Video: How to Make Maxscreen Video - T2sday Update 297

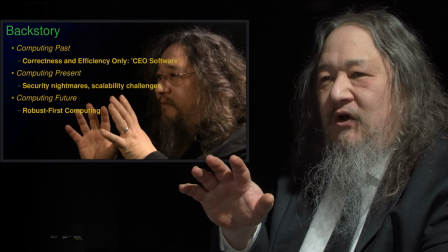So in that first video, I hadn't really caught on to what I was going to all lay out.
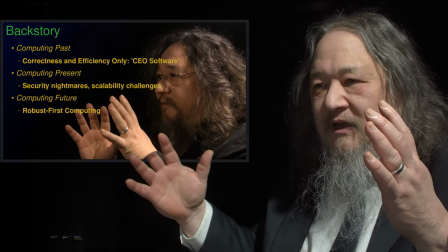So my slides were like normal slides for a talk, and therefore they stomped on me.
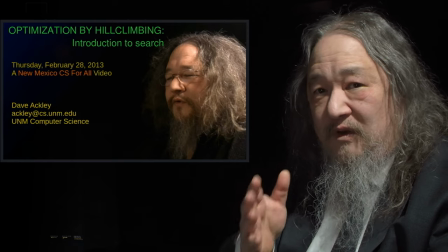But then by the next video, which was the New Mexico CS4All one on hill climbing, I had gotten the idea of, you know,
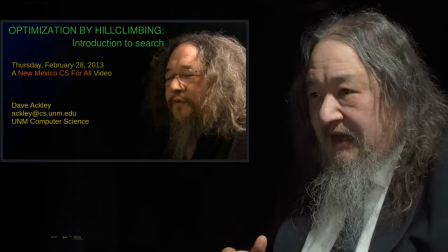just push the content to the left side of the screen and leave room for the speaker to go in there. That's how MacScreen came to be. So the basic rule is everything should have a dark background so that it will not win in the pixel-by-pixel Macs. So you want very dark or black backgrounds for your slides or whatever the screen content is, And you want a very dark or black background for behind the speaker like that. And that's why you need to be able to control the screen content and the set. And let's see here. I missed it. Okay.
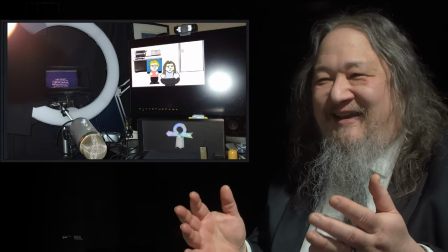So here's what the world looks like to me as I look at you.
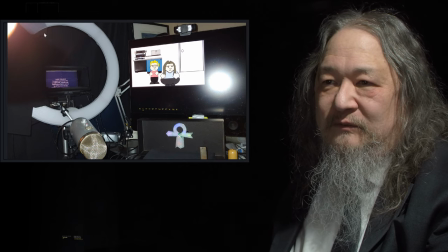There is the camera over there. There's a ring light around it. it's turned on now, but it was turned off then.
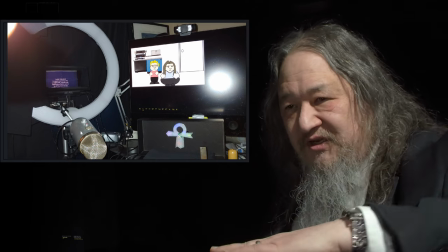Here's the microphone that's sticking just out of camera range underneath.
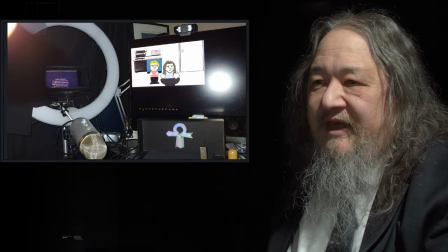And then up here is the monitor that shows the content that's being screen grabbed.
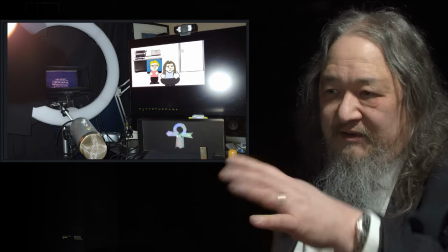And this thing down here is part of the Weir Coders stuff,
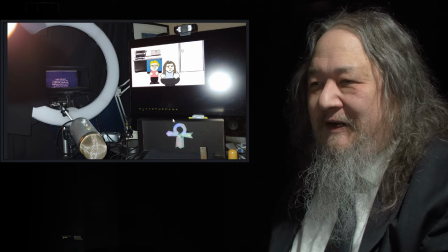and it's not part of the general purpose MaxScreen idea. If you want to know more about that, go see the We Are Coders video. And so that's what it looks like ahead of me.
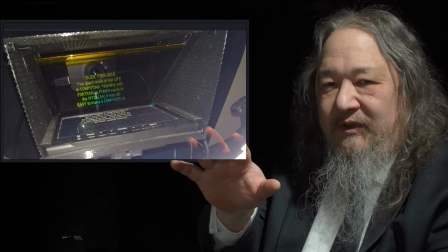Here's a closer look. Yeah, so in the We Are Coders video, I was using a teleprompter,
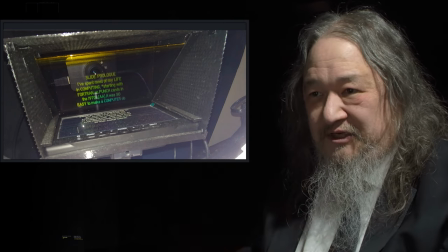this homemade little cheesy thing that I did with a little cheap HDMI, you know, watch cartoons in the back seat monitor.
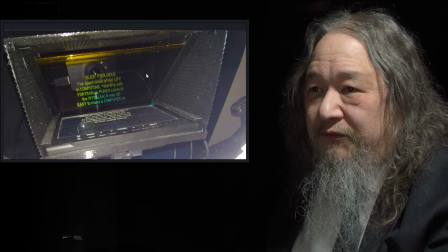You can see the camera through the glass back there.
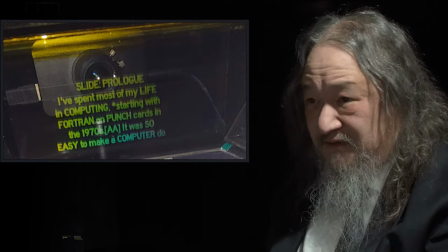But you know, I'm not using it for this, I'm not using for this one because you can tell it's a Tuesday update.
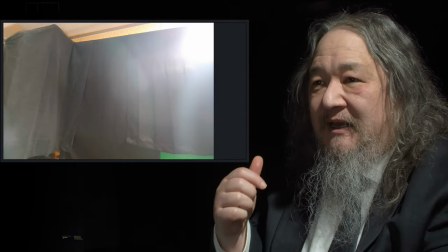And so that's what it looks like in front of me. Behind me it looks like this.
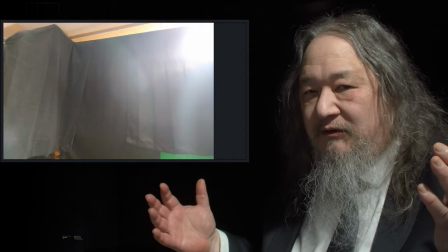It's black curtains, it's just blackout curtain panels that you buy.
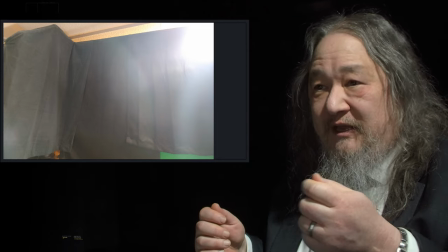These ones are fairly velvety, they do a pretty good job soaking up the light, but as you can see, they're not magic black, they're just dark.
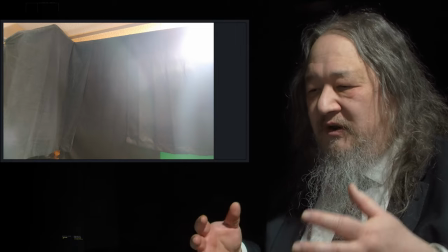And so as part of the set design,
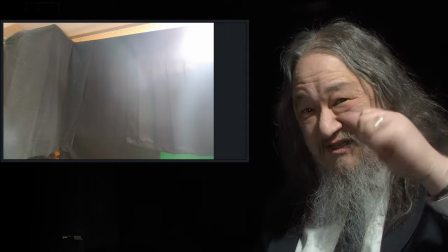we try to get as much light on the speaker as possible so that we can stop the camera down, we can reduce the exposure on the lens,
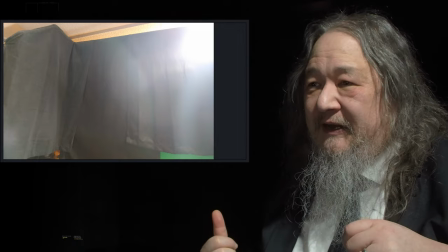so that the black curtains become very, very black. And again, that's being able to control the environment for that.
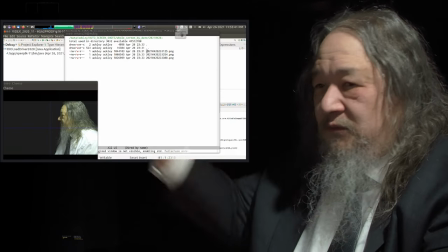So, okay. And this is what, I've got a monitor to my right, that's now,
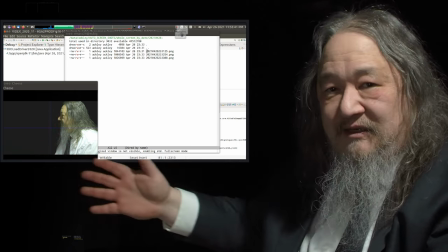this is a relatively new feature, got a monitor so I can kind of see approximately what the camera is seeing.
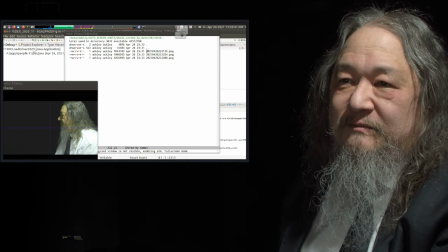and there's, I guess, I don't know if you can see it up there, that's Eclipse in the background, which is running Java code,
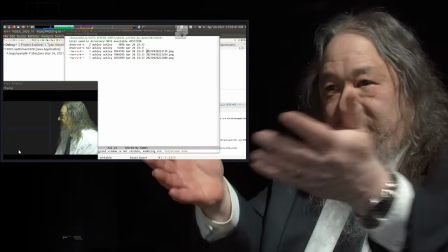which is doing this, the visualization stuff, the slide stuff.
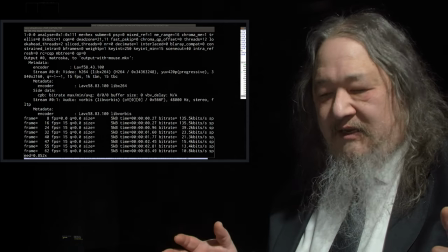And so, when it's time to make a video, I start recording,
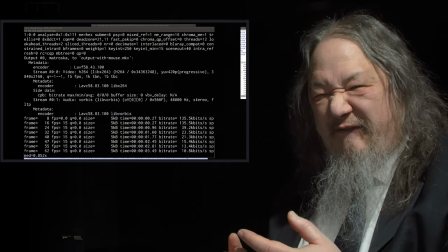this is the screen grab, it's just a script using FFmpeg, people can use anything they want, obviously.
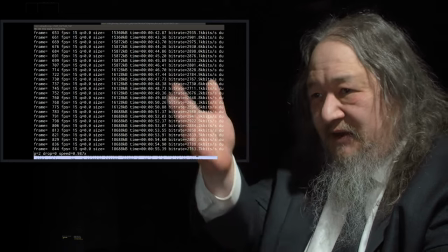Start that up, start the camera recording. So now it's happily recording away the entire screen.
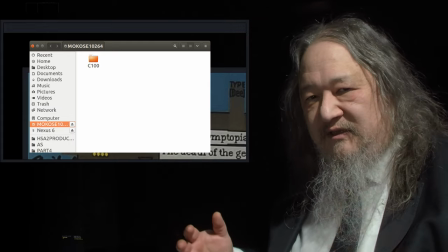And I record the take. And the camera at this point puts, you know, the video on SD card,
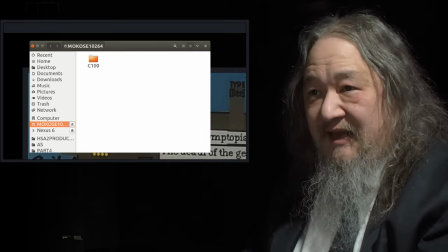so I actually have to move it over and plug it in and get the files off the camera that way.
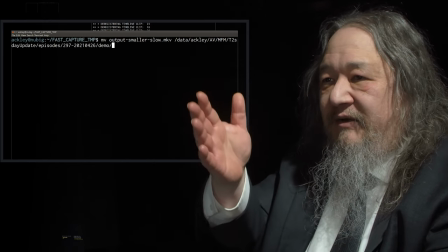But then I take the screen grab, which has been recoded to take up less space,
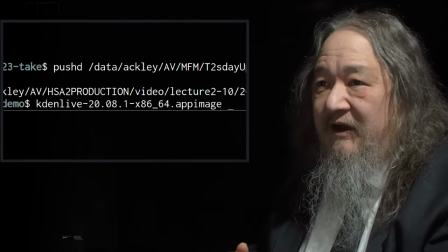and I put it in the directory along with the camera stuff, and I fire up Kdenlive, K-D-E-N live. I'm using an app image version so that I can get a newer version. Version 2008 is reasonably new.
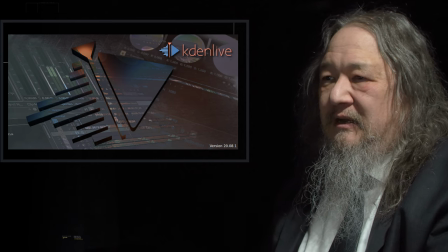And Kdenlive.